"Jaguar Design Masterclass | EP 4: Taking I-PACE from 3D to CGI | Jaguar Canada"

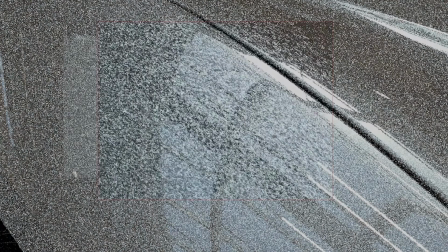[4:04]
So now that I'm happy with the way that the car and the materials look in this Studio HDRI,
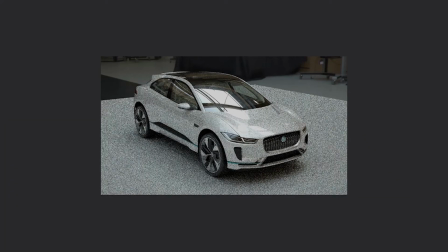[4:09]
I'm going to move it into an environment where we can really sell the design idea and meet the brief for how we want to show this car virtually.
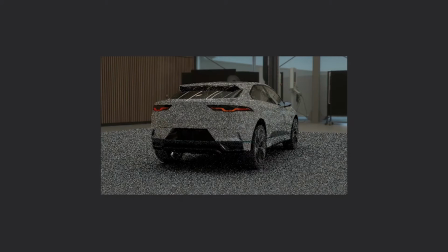[4:18]
When setting out or planning an animation, we will normally start with the brief, and then we draw up a 2D storyboard,
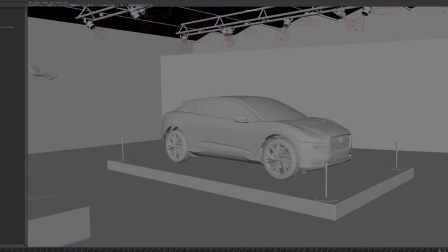[4:24]
a mood board, or a quick 3D animatic to get across our interpretation of the brief. The brief for this car's animation is to show it in a clean white space,
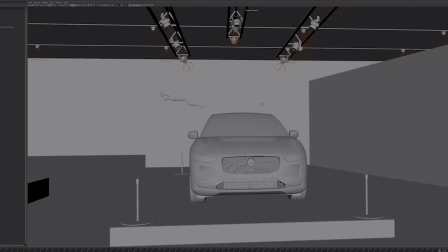[4:34]
which has a hint of a gallery, to show the car as a piece of sculpture or art.
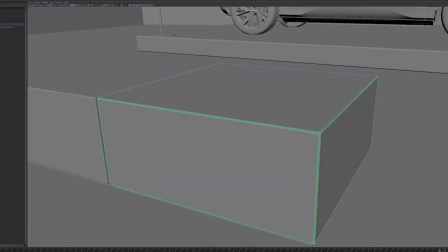[4:40]
For this animation, I've actually switched to a production dataset.
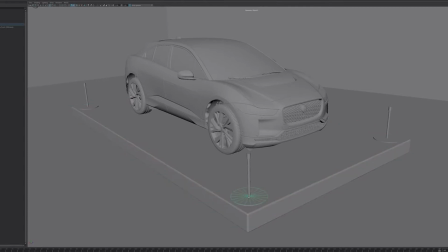[4:44]
We always try to get as detailed 3D models as possible to help us create the most realistic looking outcome.
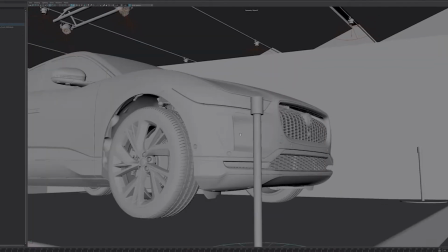[4:50]
Once we have agreement on the storyboard, we will start creating our environment or scenery,
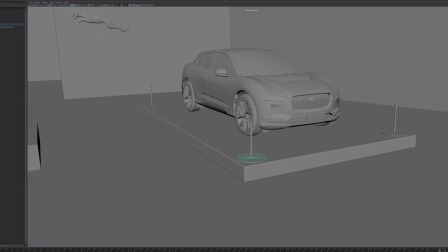[4:56]
and for this there are two main ways in which we go about it. The first is to build the geometry and texture it as realistically as possible,
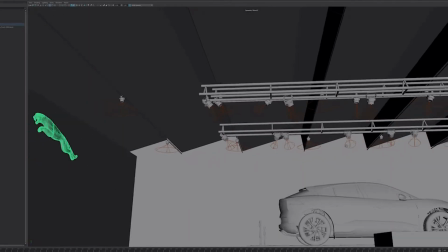[5:03]
usually using photo references to get the right textures and the right proportions to all of the geometry.
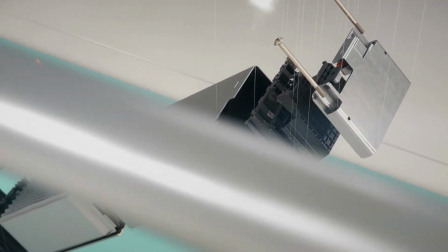[5:10]
You can model basic and complex geometry in Maya, and even import models and assets from other scenes.
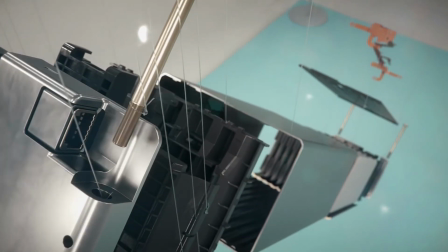[5:16]
You can then texture the scenery in exactly the same way as I did for the car.
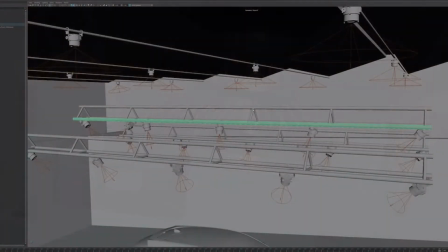[5:21]
The second option would be to film a space and then drop the digital car into it.
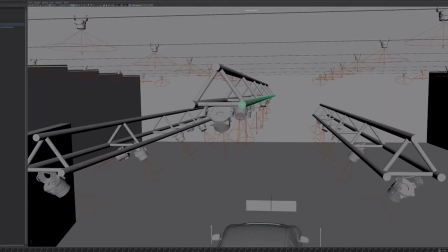[5:27]
This would then require capturing of another HDRI, similar to what we had earlier in the design studio,
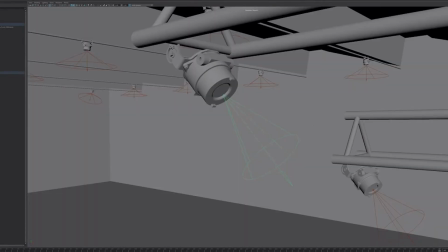[5:33]
and potentially need to track camera movements into 3D space to ensure that the car sits in the scene. This is quite complex, so for today I'm going to show you the first option. For this gallery space, we've modelled walls, some plinths and benches,
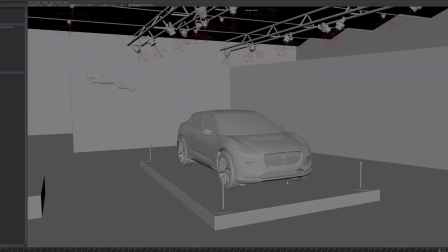[5:48]
included a wall-mounted leaper, and created a low wire barrier around the car.
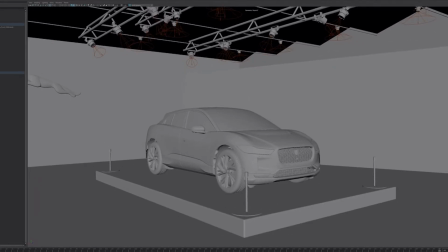[5:53]
We've also created a lighting rig to sit above the car, which will add to the detail of the scene, but will also be where we position our digital light sources.
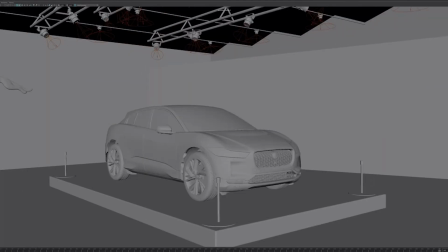[6:02]
We try and add as much detail into the scene as we can and focus it around the areas where the cameras will be pointing. So now that I've imported the car into the scene, the next step is to light it. I'm using a series of cone lights in this scene to act as spotlights coming from the ceiling,
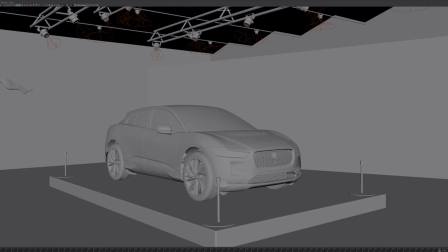[6:18]
and some other additional lights positioned around the car to best show off the shape and form.
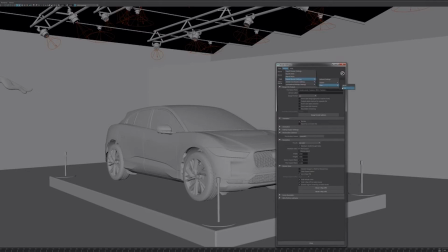[6:24]
I'm just going to get the IPR up again, and as you can see, when I switch the lights on and off,
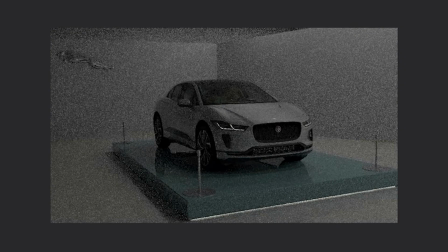[6:29]
you can see how each light affects the car in different ways and adds different depth to the image.
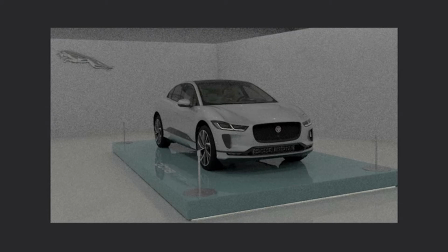[6:36]
Once we've lit the scene and we've got the car looking how we want it, we may need to come in and tweak some of the colours and the materials to work within this environment.
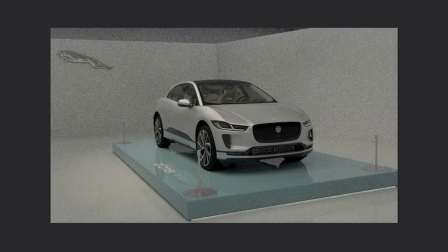[6:44]
What works in one environment won't necessarily work or look the same in another,
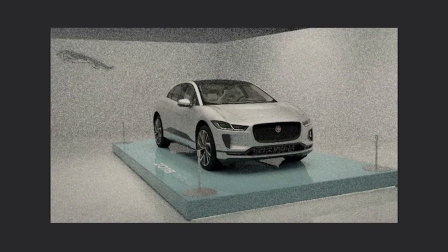[6:50]
particularly when doing an outdoor scene with the changing light throughout the day. A lot of time and effort is required to get the scene looking as believable as this,
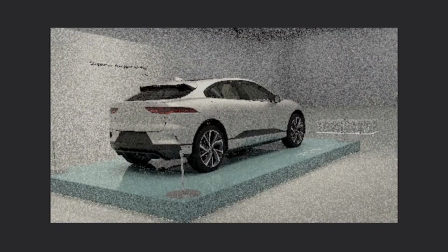[6:59]
but the more time you can put into detailing and texturing your environment, the more realistic your outcome will be. Now that I'm happy with the lighting, I can move to the next stage, which is animating cameras and geometry.
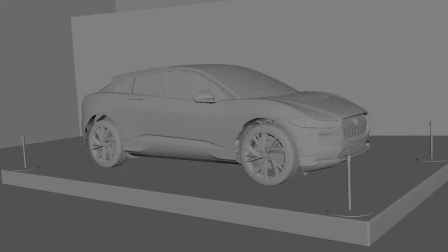[7:11]
This can be done in many ways, creating complex rigging systems and locators for moving specific parts of geometry or cameras,
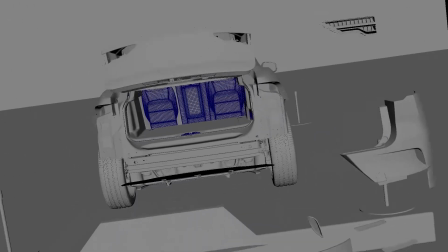[7:19]
or more simply by using keyframes at the start and end points of where you want the asset to move to and from,
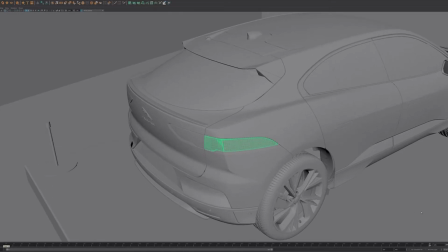[7:25]
and then tweaking the speed of the movement on the timeline or in the animation curve editor.
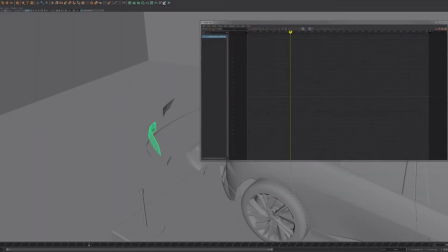[7:31]
Rigging an animation can be an extremely involved process that can take years to learn correctly,
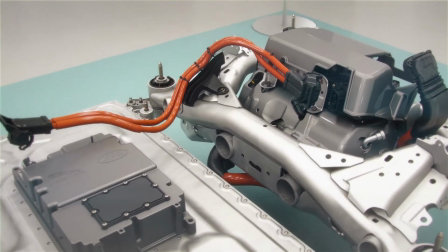[7:37]
and we have members of our team who specialise in either one or the other of these disciplines.
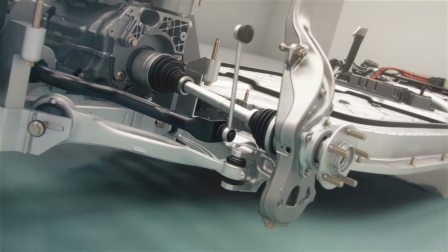[7:42]
Now that I'm happy with all of the elements in this scene, I'm now ready to render it.
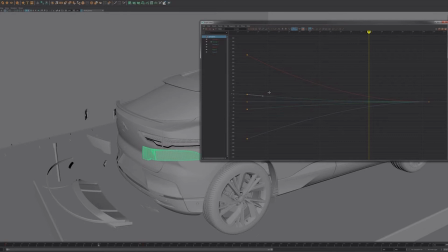[7:47]
This can be a back and forth process with lots of test renders before you get to the final output to make sure you're happy with the final look and feel.
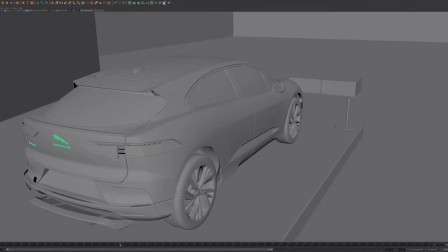[7:55]
So rendering an animation is quite a lengthy process, so we tend to render at 25 frames a second.
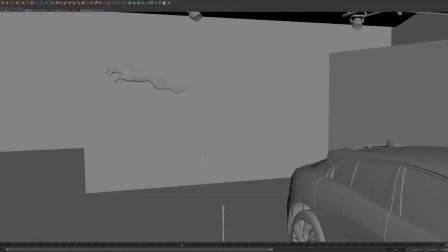[8:02]
So for every 1 second of footage, we have 25 images that we need to render.